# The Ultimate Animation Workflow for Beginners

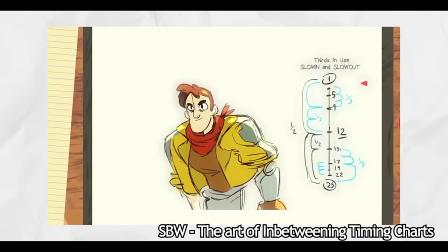8:11 To oversimplify the concept of spacing it's the amount that each body part moves between each pose. If you're paying attention you'll realize that we've already been using the concept of spacing when creating our breakdowns but we're continue to use it here. In regards to spacing the most important thing to keep in mind whilst using this workflow is that our spacing is progressive and not linear.
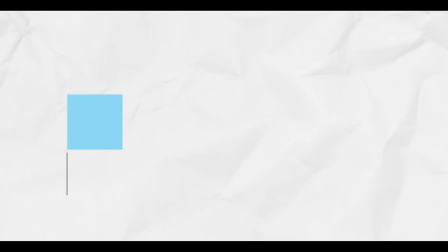8:30 What that means is between each of our poses our body parts need to be moving and getting bigger and bigger spacing and then slower and slower spacing as we get to our next pose. So now that we understand this concept of spacing we can add more poses in for animation.
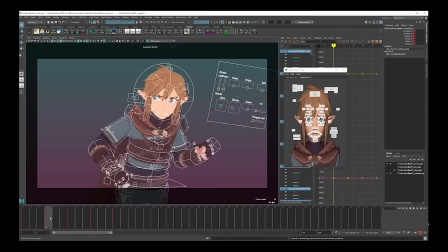8:42 We're first going to be creating ease outs of our first pose which are placed between our pose A and our breakdown 1. When creating the base for these pose using Tui Machine or Blender's Breakdowner, we need to make sure that we are biasing pose A. Then,
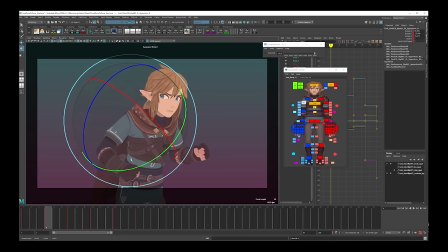8:55 just like we did with our midpoint, we need to follow along with the lead and follow and add arcs to each of our body parts.
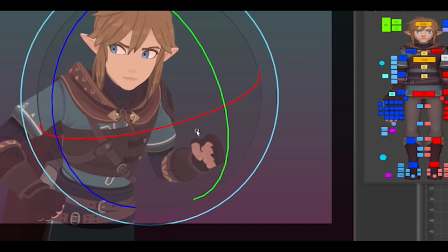9:00 Don't be afraid to make your arcs more interesting by having them travel behind our first pose before travelling forward to our next pose.
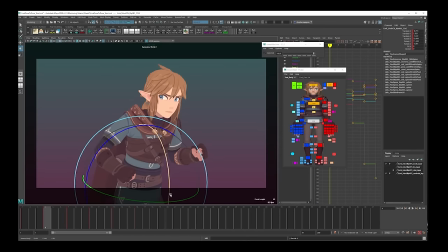9:07 After making our first ease out pose, it's mostly rinse and repeat making more. We just need to move those keys up to allow more space between our most recently created ease out and our pose A. This is where we put in more eases.
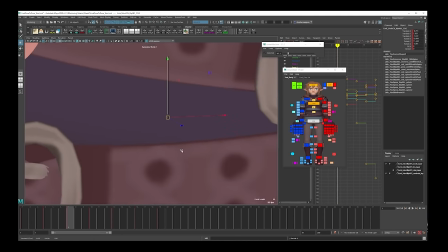9:19 This way we are following the principle of progressive spacing.
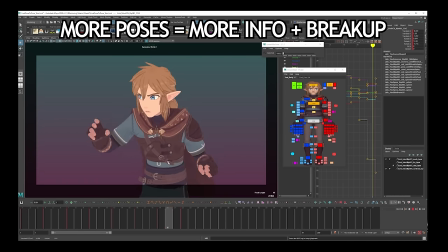9:21 The amount of poses we add here give us the opportunities to add more break up between the different body parts and give us more information of how we get out of this first pose.
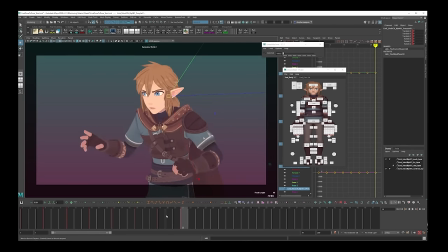9:29 Once we've made enough ease out poses we can move on to making ease in poses. These are placed between our breakdown 2 and our pose B. When making the base for these poses using Twin Machine or Blender's Breakdowner we need to make sure we're biasing pose B. This way we're getting slower and slower the closer to pose B we get, again following our principle of progressive spacing.
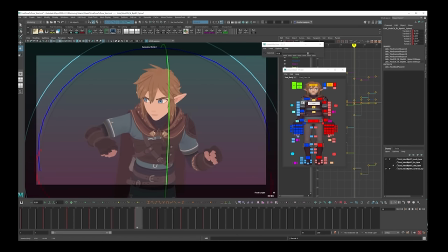9:47 Once again, when creating each of these ease-in poses, we need to make sure we push the lead and follow and the arcs, just like we did on every other step.
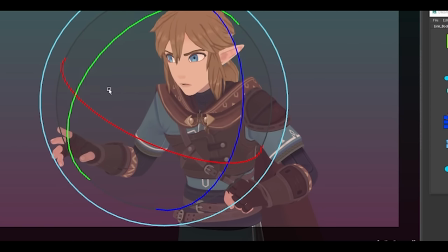9:54 Make sure to overshoot some of the controls on different poses to give an organic breakup to the motion.
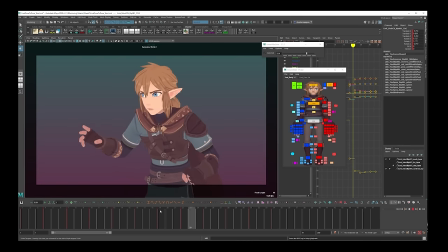9:59 Again, the more poses we add here, the more information we are adding into how we are settling into this final pose. The way I like to view it is that we are kind of magneting into each pose and things are settling at different rates. We're moving between each pose and we're kind of magneting into them. and then we find ways to add break up and leave and follow and all of these things it's me dancing around with all of those ease in poses
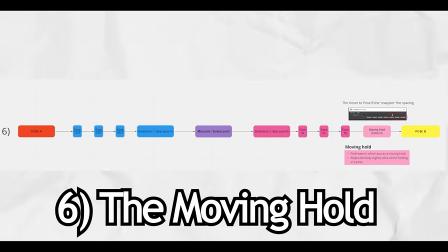10:22 created we can now move on to our final step step six the moving hold the last thing we need to create is one final ease
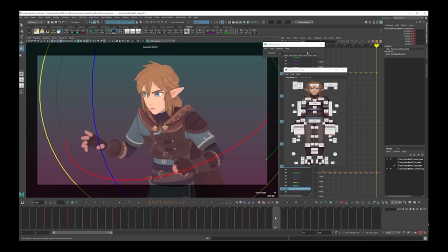10:30 in pose this is going to serve as our moving hold what we then need to do is move our pose beat up for however long we're going to hold in this pose for and it will allow our final ease in that we've just created to serve as our moving hold pose.
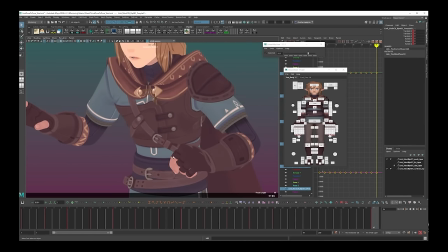10:41 What that means is that when we let the computer interpolate between our poses it's going to have a slight drift so that it doesn't feel completely stuck and stiff.
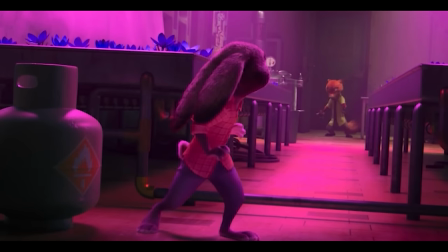10:48 For most animation styles outside of extremely cartoony ones we want at least a little bit of drift in our character when holding in a pose so they don't feel completely dead. With all of those steps completed we have now created a pose to pose movement between our pose A and our pose B. If we play it through you can see that we have something semi-decent. We've added a ton of information and breakup between our two poses and hopefully you can see how the more information we add the more organic and interesting the motion can become.
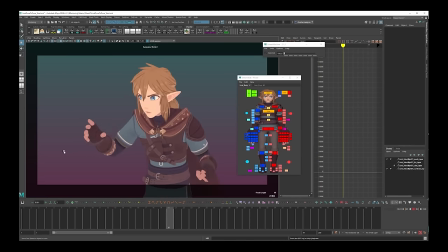11:13 Because we've added all of that information now if we allow the computer to interpolate and put it into spline on ones you can see the motion mostly holds up.
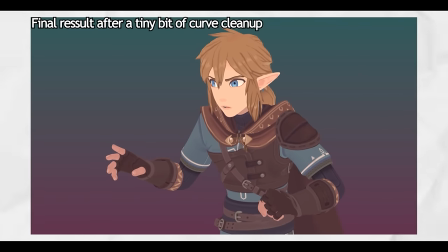11:22 From here if you want to take it further you can clean up curves add breathing and polish infinitely.
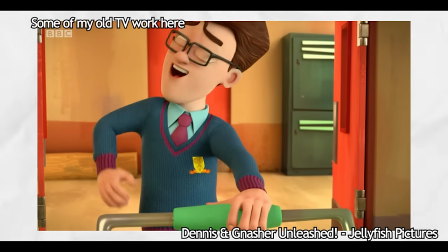11:27 This is where animation can take forever but for the purposes of things like tv shows this is how far you would get and you would send that off to be finaled and it would be aired on tv. So for the purpose of this video we're not going to go any further with any more of those details. The main thing we need to consider now for each of our golden poses and anticipations we made at the start we need to use this workflow to bridge the gap between them.
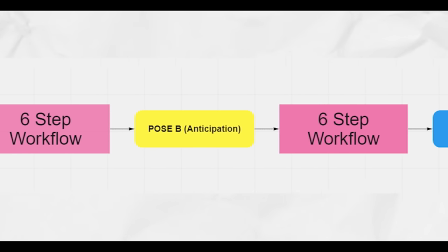11:46 So we have pose A, workflow, pose B, our workflow, pose C, our workflow and so on and so on.
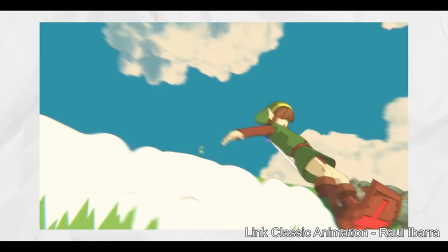11:51 The interesting part then comes in creating interesting rhythms by having them move at different speeds,
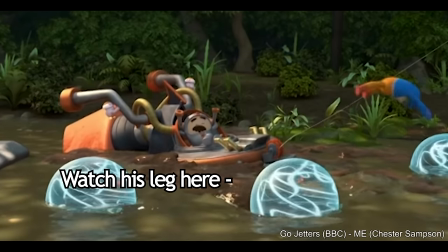11:56 having things continue through one motion and then lead into another and a bunch of other tips that really can juice up and make those animation really interesting. I know that's a lot of information but I hope it helps demystify a lot of the animation process for you.